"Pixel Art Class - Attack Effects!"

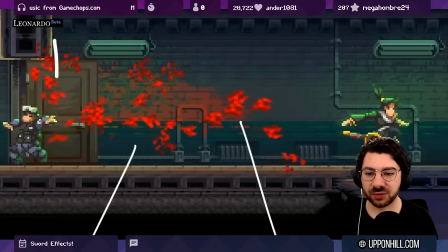(24:33)
I've never seen it before, where because there is a wall here and there's blood, you know, in the scene, grounding the scene with actual like fixed blood effects that
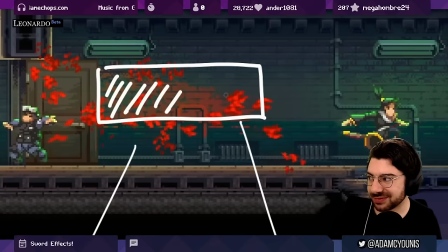(24:45)
play out over the wall is really, really technically impressive and really, really effective to look at.
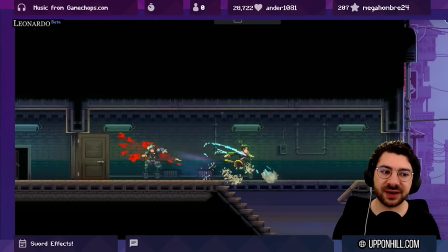(24:51)
So I think this is an excellent kind of example. A lot of games have many different kinds of environments and contexts where you might see effects like this. And so the constraints of, you know, making sure there's always a wall behind,
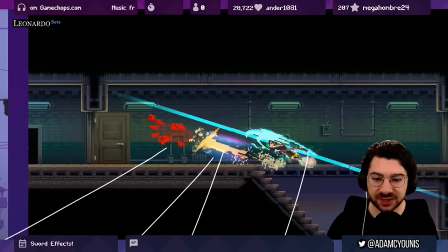(25:05)
and you know, applying this level of like visual flair and have the game still look good is something that makes the most sense here in Katana Zero's case, because the game itself, its design, you know, it's very hallway corridor based.
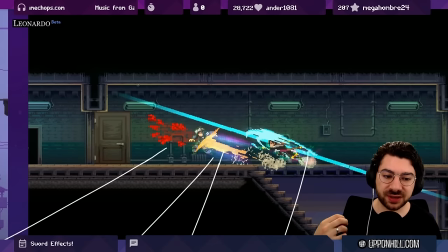(25:24)
It's much like Mega Man in that sense. The style aspect of the game is a huge part of the game. The character only has one weapon. The marketing and the branding of this game, its identity, is really built around this one thing, right?
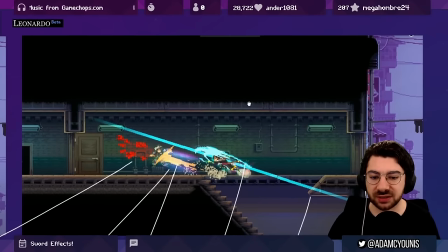(25:40)
And so while the gameplay is diverse and there's a lot going on, having this effect really, really sell is worth putting in this amount of effort. But I wouldn't say for every game it's that appropriate. So we do see other examples as well.
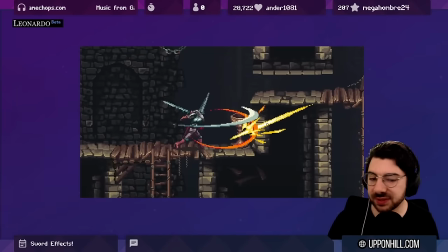(25:56)
Blasphemous, really cool example here. We're seeing a lot of the similar stuff. So the hit effects, we've got the smears for the weapon.
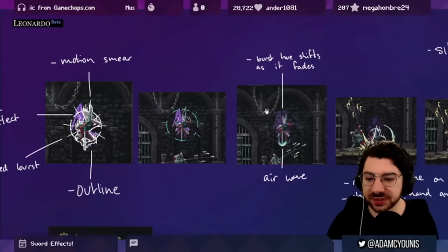(26:03)
We're also seeing other examples. I'll note quickly, although it's not really part of today's lesson,
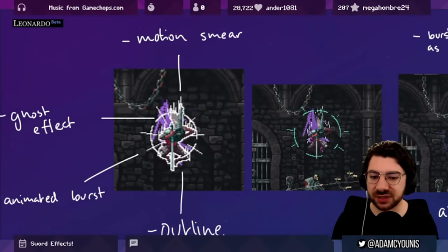(26:10)
special attacks, where we're seeing more interesting particle effects communicate other aspects.
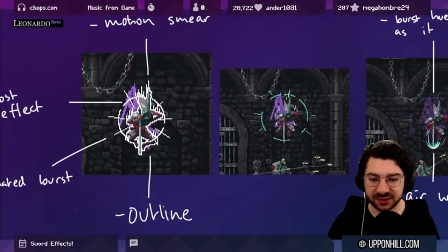(26:16)
So here we've got this kind of like spherical effect that's going around the character.
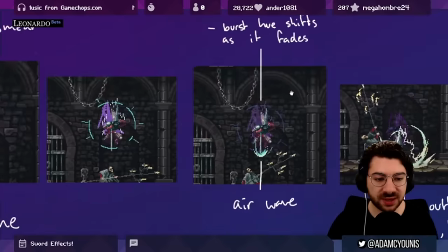(26:21)
We've got like wind. As the character descends down, the wind kind of picks up.
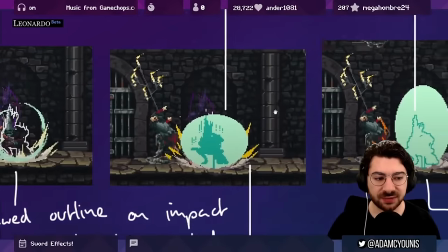(26:27)
We've got flashes of light, explosive kind of orbs, sparks flying,
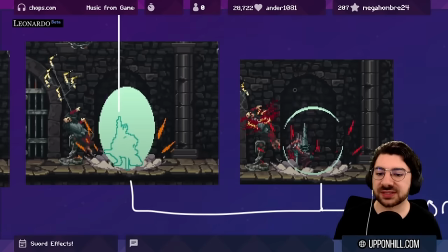(26:34)
to really kind of sell, you know, that this attack is more than just a normal attack, right? There are things that you can do to kind of communicate hitboxes, to communicate elemental affiliation, to communicate weight, gravity,
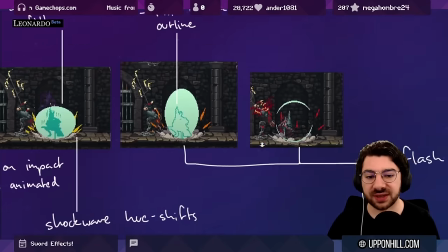(26:52)
that you can do to kind of like, yeah, add a bit extra, right?
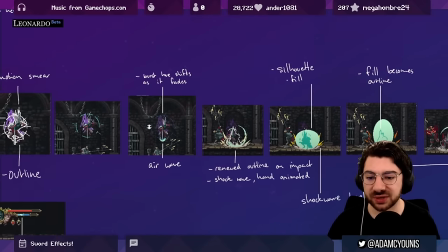(26:57)
And make things a bit more visually diverse. Personally, I really like the way that, and these are all hand drawn,
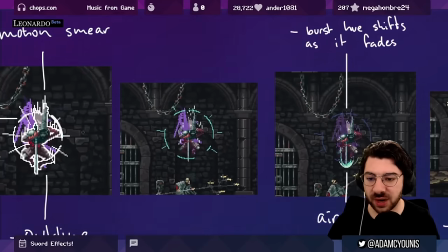(27:02)
that this circle shifts from white to blue to purple to like almost a red.
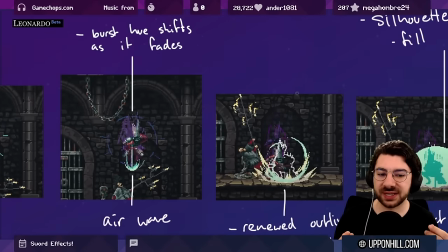(27:09)
That hue shifting, it's kind of does a good job of selling this kind of like ethereal magic quality to the attack.
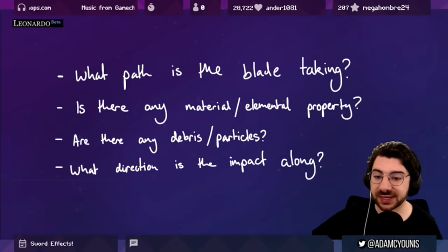(27:15)
So before we get into the practical aspects of making an effect like this, a couple of things that I like to think about are the following questions.
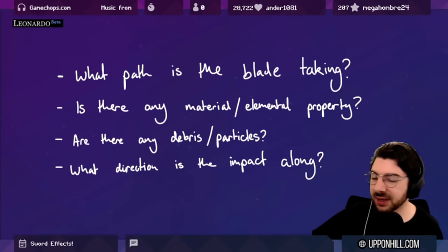(27:24)
So, you know, what path is the blade taking? Are there any elemental or material properties that we want to communicate? Are there any debris or particles on impact, you know, based on what we're hitting or the context in which this attack is happening?
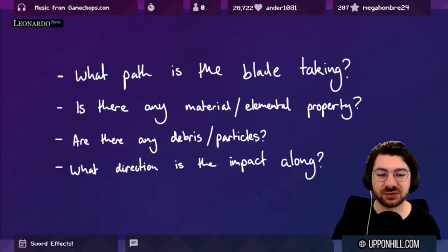(27:39)
Is this an attack where there's going to be blood spraying in places, or are we striking, you know, a wall? Is it made of wood? What's happening? As well as what direction the impact is moving along. And most importantly, though not written here, how heavy is the object?
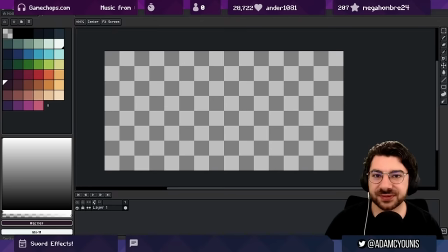(27:56)
That's kind of a really important one. So let's make our way to A-Sprite and see if we can come up with something cool.
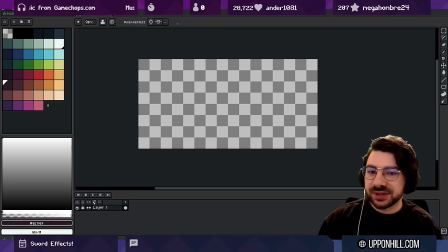(28:02)
Okay, pals, we're back with our practical part of the video. Basically, what we're going to be doing here is just following through with our own interpretation of a hit effect. We're going to be animating very, very briefly a rough attack animation, and we're going to apply some effects to that animation.
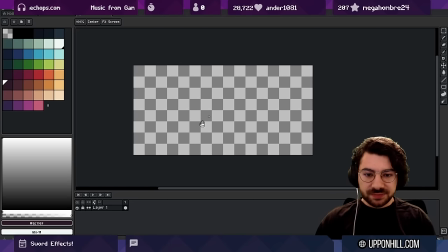(28:21)
So basically, the first thing that I want to do is,
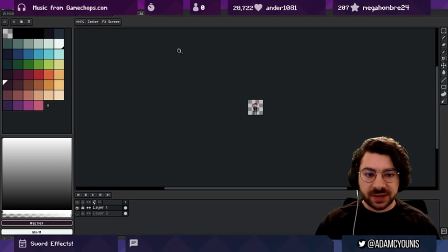(28:27)
usually I bring in a reference to my character whenever I do any kind of new animation.
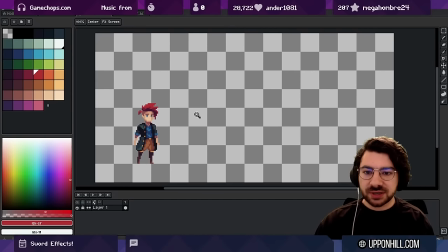(28:32)
For the purposes of today's conversation, I want to do an animation that's not a hard stop. I want to do one that slices through.